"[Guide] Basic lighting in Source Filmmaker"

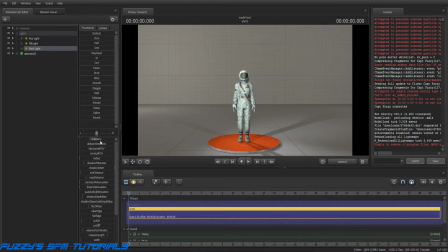16:15 And if you've ever paid any attention whenever you've went to a photo studio for like a family photo, or it's picture day at school, and you'll sometimes see the photographers will have this one or two of these whiteboards or reflective
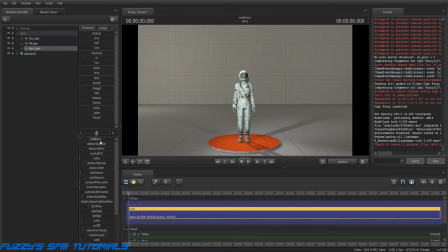16:34 silverish looking boards set up with a light shining directly at the board, and then the board's pointed towards where you're going to sit for your picture. Those are bounce boards. That's what those are. It's a way of creating a soft light with
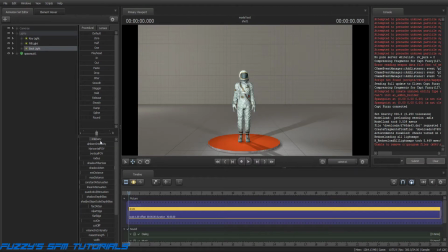16:51 much softer shadows than what you would get if the light was pointing directly at the subject instead of bouncing off the bounce board. So that's what a bounce board is. It's just designed to create more even and softer shadows and even lighting.
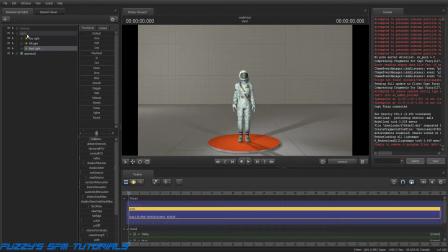17:12 It's all about shadow control is what it is. But that can be achieved with these settings in Source Filmmaker, a similar effect, and even by turning some of the lights on and off. As an example, I can turn off the fill light, and that will create
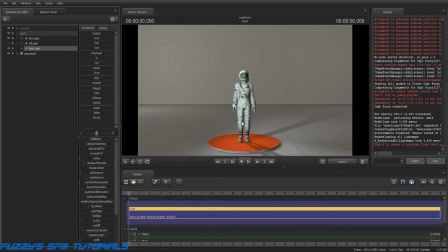17:31 sharper, more contrasted shadows on the figure here. And if that's a particular style you're going for, then this is the setup that you want to use. You basically can either turn off the fill light by clicking on the eye here,
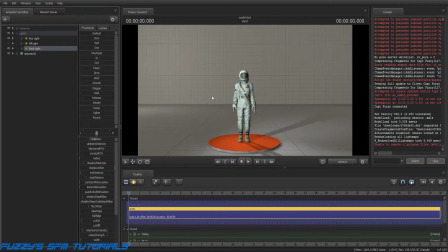17:50 or you can just not use a fill light. Because like I said, the 3-point lighting system is very flexible, and it's really the only limit is your imagination and what you want to see. That's really the only limit to it.
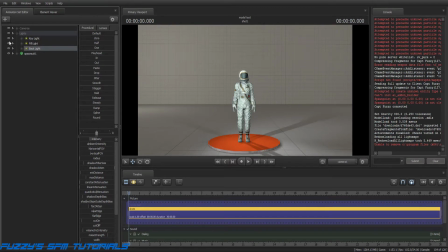18:09 I can also, if I don't want it brightly illuminated, then I can also do away with the key light, and then I have more of the backlight or rim light and fill light affecting
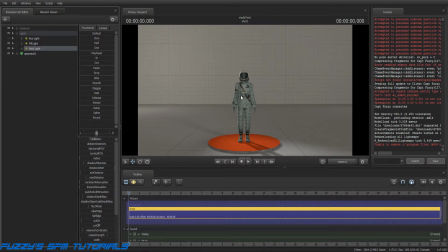18:30 the subject rather, and then you end up with a somewhat more subdued. There's still contrast there. There's still the light here along the edges from the rim light,
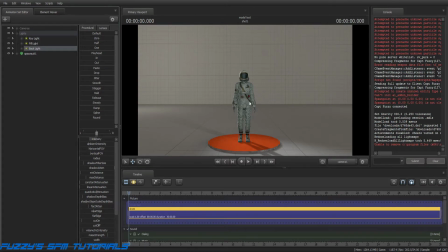18:43 and there is some subdued lighting from the fill light, because as I said, the key light should be your brightest light, then the fill and backlight should kind of both be,
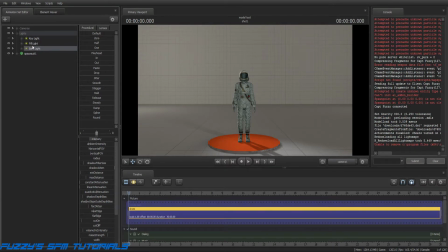18:59 well, both should be lower than the key light, but the intensity on these can vary depending on the effect that you're going for. But that's how you can get different effects out of it. All three on, and then of course if you turn all three off,
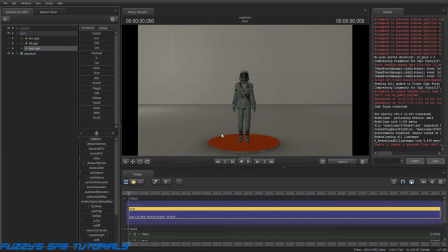19:15 then you just got this standard flat looking model there, and that's the whole point of the lighting, is making it stand out from the back, making it stand out from the background.
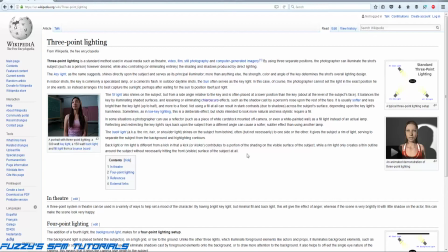19:27 Now, this article does make mention of 4-point lighting,
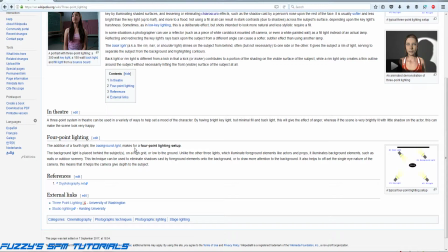19:33 and really the only difference between 3 and 4-point lighting obviously is a fourth light, but that's the background light. Normally that's used to
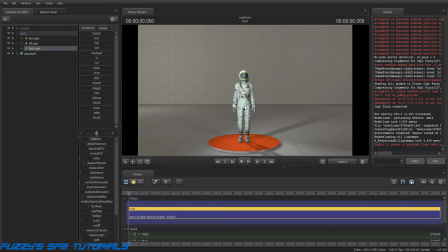19:47 illuminate something in the background back here that you kind of want to show up or want to draw attention to, but it's not the main subject the of the artwork. So in this case,
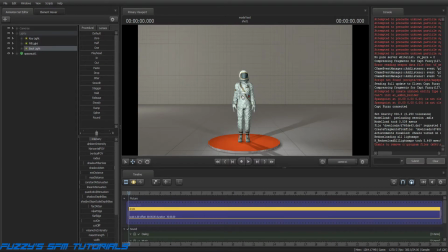20:06 I could put like a panel back here or something and have a light shining on that panel and highlighting something on that panel, like, well, I don't know, it could be anything. It's just whatever your imagination can come up with.